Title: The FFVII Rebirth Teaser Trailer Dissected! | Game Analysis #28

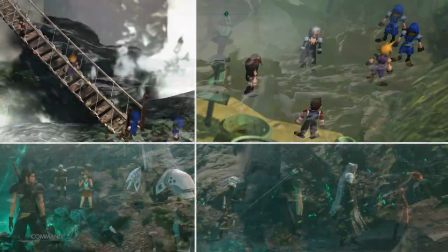24:33 But wait, wouldn't we also need to see Tifa and those two security officers walking alongside them?
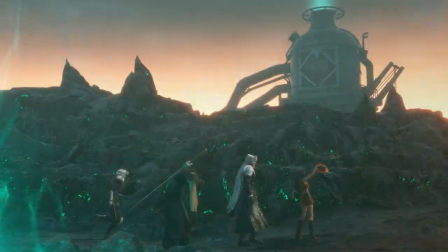24:40 Plus, Tifa is their guide, shouldn't she be leading the group? Well, not necessarily.
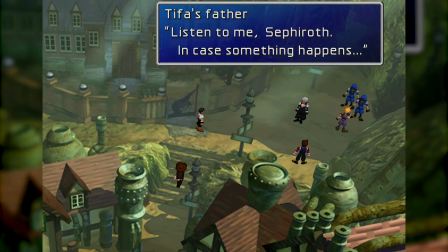24:46 She is not yet an adept fighter and her father Brian wants Shinra to keep her safe.
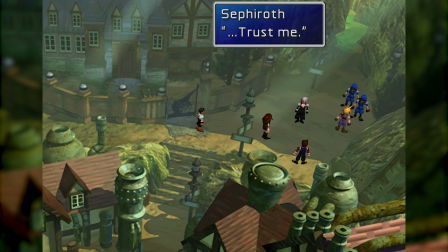24:52 So she is better off walking behind Cloud slash Zack and Sephiroth with the security officers watching the rear.
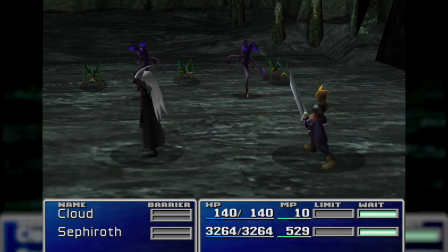24:59 Many monsters are still roaming the mountains after all.
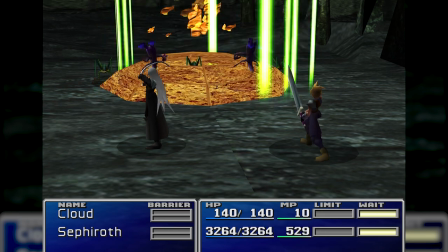25:02 Traces of two pasts even mentions Cloud's father having gone missing in those mountains with only his belongings left behind, never to return.
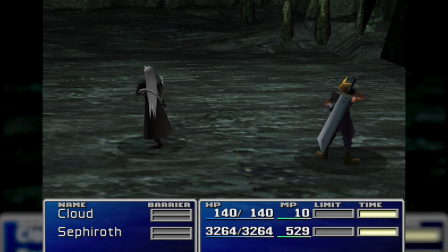25:09 It is believed that monsters got to him, as the following excerpt from the book explains.
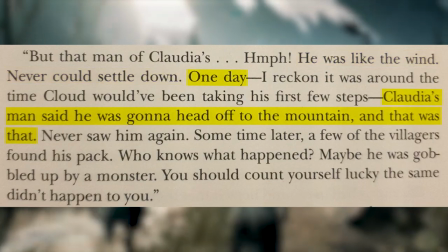25:15 He was like the wind, never could settle down. One day, Claudia's man said he was gonna head off to the mountain, and that was that.
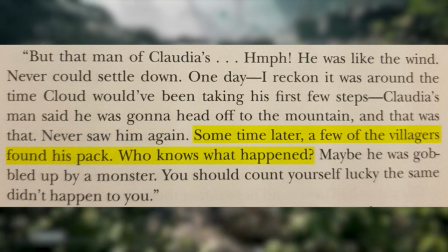25:25 Never saw him again. Some time later, a few of the villagers found his pack.
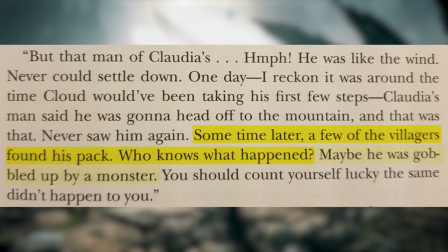25:30 Who knows what happened? Maybe he was gobbled up by a monster?
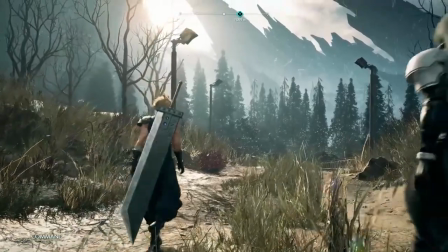25:35 With this in mind, Tifa and the security officers may be trailing behind and are thus merely out of view.
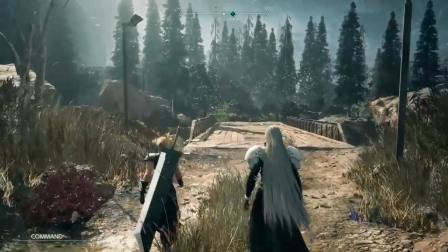25:41 It is also possible that the developers made them invisible on purpose so the trailer can focus on Cloud and Sephiroth.
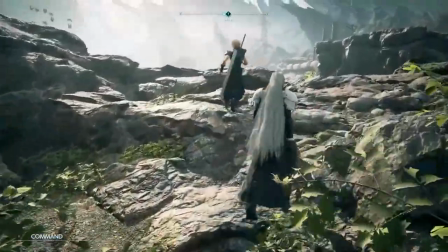25:47 In the same answer in which Nomura-san tells the interviewer where the scene takes place, he notes that they specifically disabled some visual elements for the trailer.
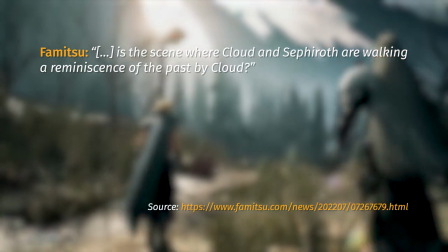25:56 The interviewer asks, is the scene where Cloud and Sephiroth are walking a reminiscence of the past by Cloud?
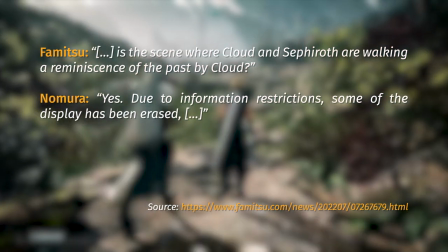26:03 To which Nomura replies with, yes, due to information restrictions, some of the display has been erased, ellipses.
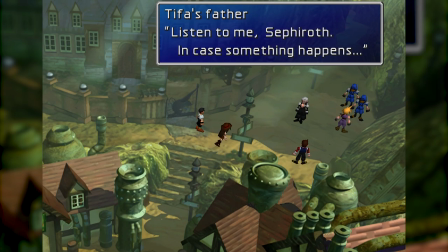26:11 Maybe Kauga or Tifa and the security officers received a visual change or update from their remake versions, and Square Enix wanted to hold off on the reveal until a later showcase.
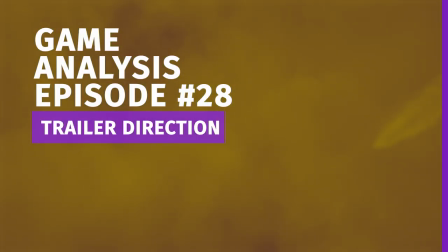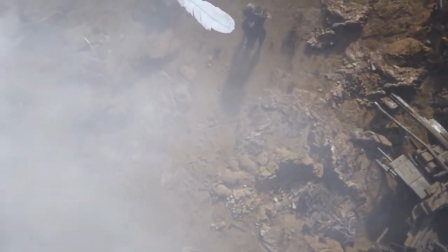26:28 At the beginning of this video, I mentioned that there's a significance in splitting up the scene with Zach and Cloud, out, so let's get to it now.
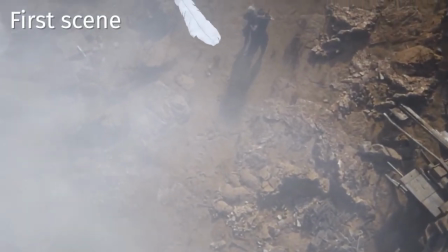26:36 If you merge those two parts together, they form a continuous scene, nothing was removed.
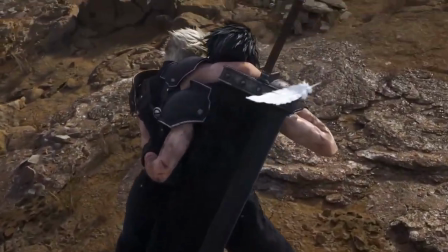26:42 But with moving the second half to the end of the trailer, the scene with Zack envelops the flashback scenes.
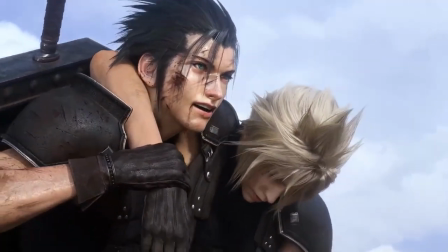26:48 Why does this matter? This structure basically describes the nature of this remake project.
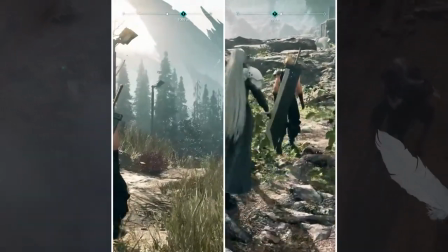26:53 The core remains the same, but will be expanded upon as represented by the flashback scenes.
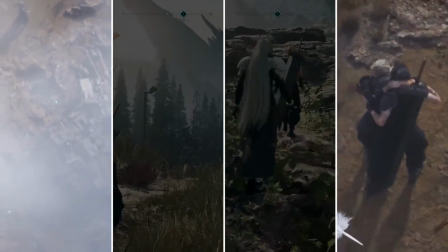27:00 That core is then wrapped into a new mystery that differs greatly from the original, as represented by those two halves of the scene with Zach.
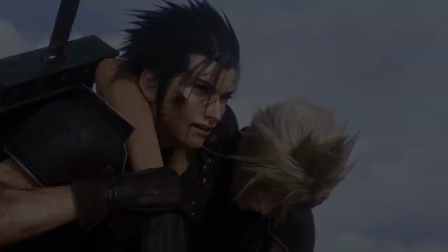27:08 Quite poignant, isn't it? We're only halfway done, but that's it for now.
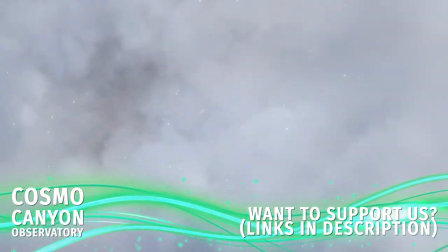27:14 We still need to go over the dialogue in the trailer, the quote stingers in between scenes,
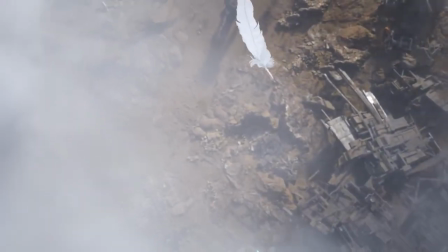27:19 the meaning of Rebirth, and more about the story arc, so please look forward to that. Before I leave, I have a quick update for you.
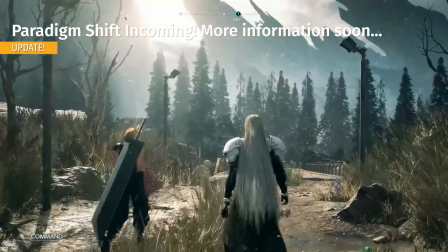27:27 We are performing a significant paradigm shift in the near future, which will allow me to publish more content more often, albeit in a different form.
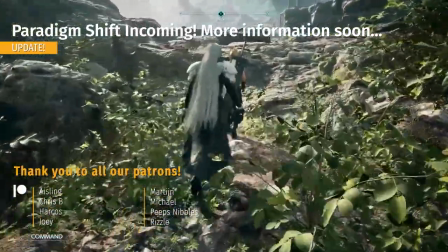27:36 When everything is set and ready, I will let you know on Discord, Twitter and the community section on YouTube.
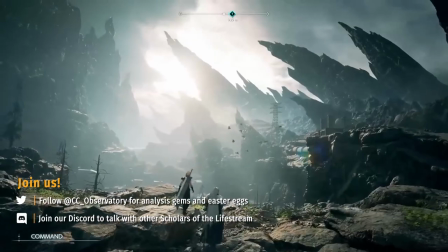27:42 In the meantime, let's have a discussion in the comments and on our Discord server. Thank you for watching and I'll see you again next time.
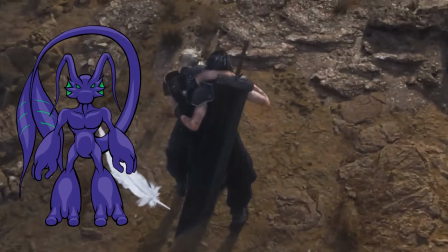27:50 VisuwaZap, signing off.